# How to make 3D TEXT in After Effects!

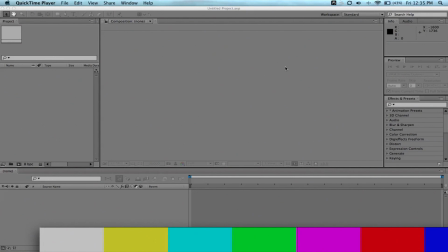(0:19)
Hey guys, how's it going? Alex Ogden here from braproductions, and today I'm going to show you how to make 3D extruded text in After Effects. Now, before we begin, know that this isn't true 3D that you can orbit around or anything, but rather a 2D layer
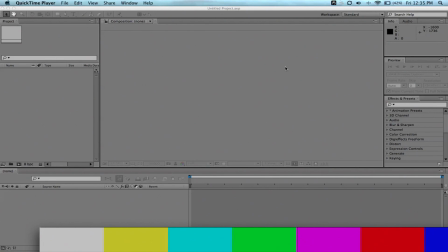(0:37)
that appears visually to look 3D without the use of plugins or crazy render times or anything else. A super simple way to do it. And to make it look really good. Now, here's what we'll be doing today.
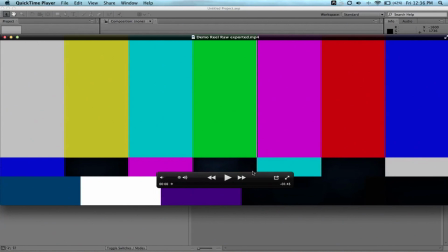(0:52)
I first came up with this idea on my demo reel, and I had a lot of people ask me about it, so that's why I made this tutorial.
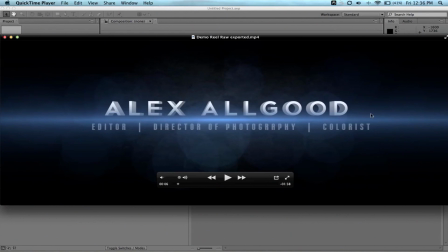(1:00)
It's this right here where it says my name, Alex Allgood. But as you can see, it looks 3D and very nice. I imagine with this text and this colors and everything, it looks like Inception. How many layers deep are we?
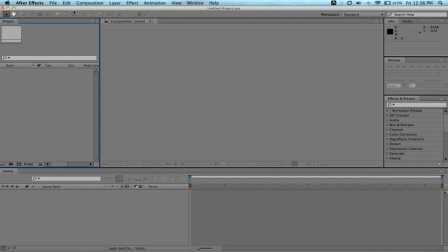(1:17)
Oh, yeah. Okay, anyway. So let's go ahead and get started. I'm in After Effects CS 5.5, but that shouldn't really matter. This should go all the way back to Pro 7. This is very basic on how to do this.
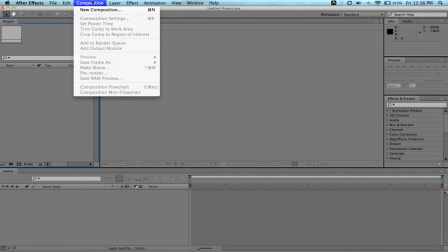(1:32)
So let's get started. I'm in a new project. Everything's normal in a standard workspace.
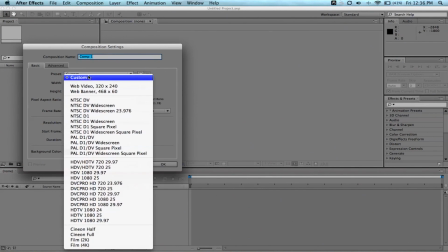(1:40)
That's what I'm trying to say. And we're going to do a new composition. We're going to do it 1080. HD. So we're going to go to HD 1080 at 29.97. Everything's good to go.
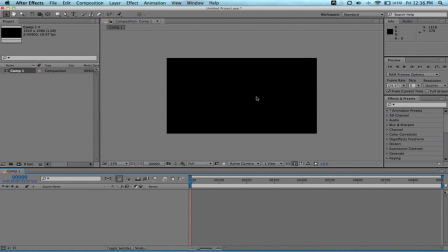(1:51)
And we're going to click OK. Here we are in our 1080 comp. Let's go ahead and just make our background a little bit more pleasing to look at. So let's make a solid. You don't have to worry about what color it is, but go ahead and make the solid.
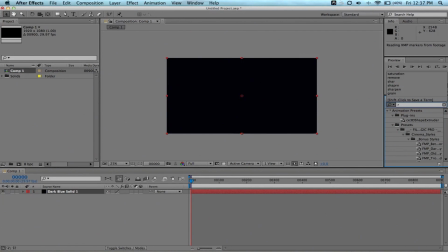(2:05)
And let's, I touched my mic. let's go ahead and type in ramp right there.
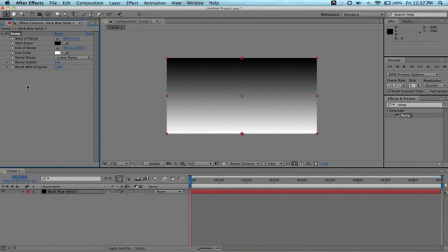(2:12)
So drag that on to our solid. And over here in the effects controls, go to radial ramp.
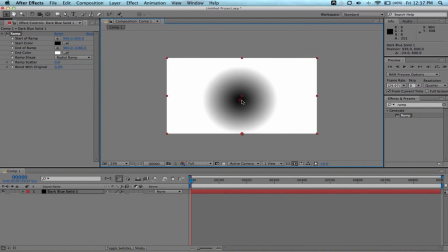(2:19)
And then we're going to drag this one with the black right in the middle so it makes that. All right, and we're done. Just kidding. That looks awful. We're going to turn the white one black.
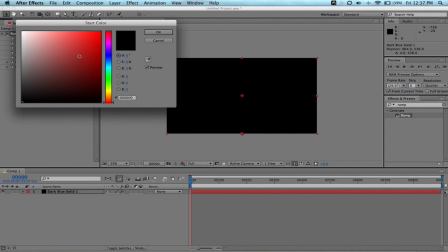(2:30)
And then the one that was black, we're going to turn it a dark blue.
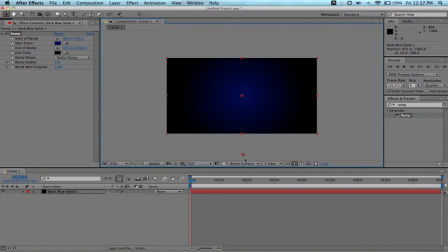(2:41)
Maybe that kind of blue, but it's kind of too concentrated in the middle, so I'm just going to drag this out all the way till it's like that.
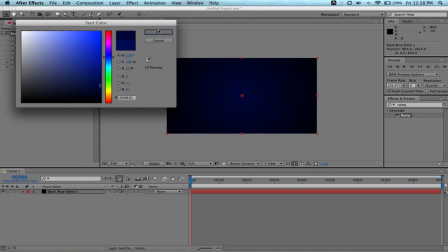(2:49)
You know, I might even bring the blue a little bit further down. Just like that, you know, not solid black, just a little bit more pleasing to look at.
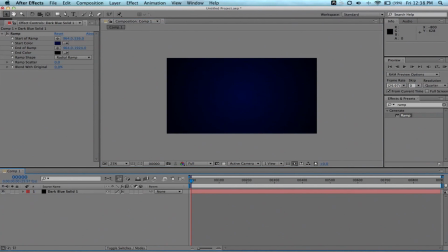(2:58)
So that's our background. Now let's go ahead and make our text. So we'll go up here to the toolbar, click the big old T for text, and we're going to type something out. In this case, I'm going to write out my name like I did in my demo reel. Alex Allgood. Blah, blah, blah, blah. We're going to select it, and now the character palette pops up.
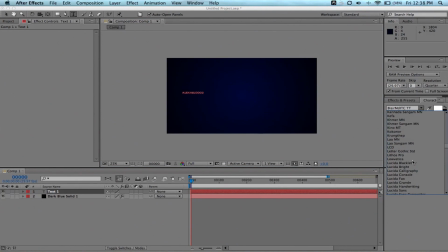(3:16)
And we're going to go to our font. I recommend finding your own font on websites like DaFont, and that way it is truly original, like I have. And I use this for my for whenever I have to type my name anything. It's called Telegraphico, and it looks really awesome.
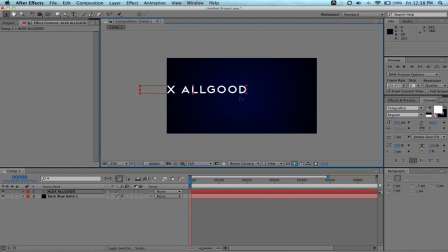(3:38)
Now, one of the keys to really getting this effect to look good is find a text that you can do in all black. Like, if say you can't find a text, use Arial Black. It should be on every operating system by default. And that's a really good font for this because, as you can see, the font itself makes a perfect rectangle.
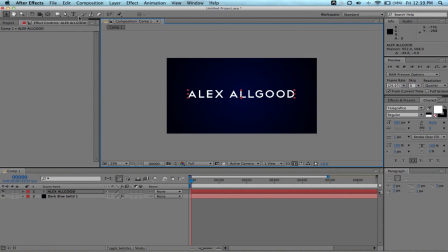(3:57)
Like P's, when you type in a P, won't, you know, touch the mic again. A P won't stick out from the bottom like this. It still stays in the same dimensions of everything else. It doesn't extrude down like a G. A lowercase G would stick down, but in this case, it doesn't with this specific font.
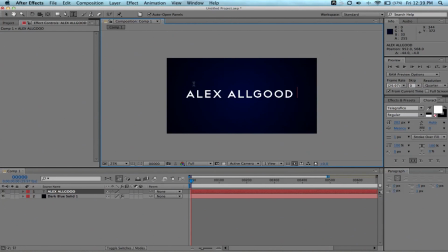(4:15)
And that's what you want. You don't want anything to stick out or anything because that'll kind of lose the effect. So this is a really good font, and like I said, if you can't find any, use Arial Black. It is really good.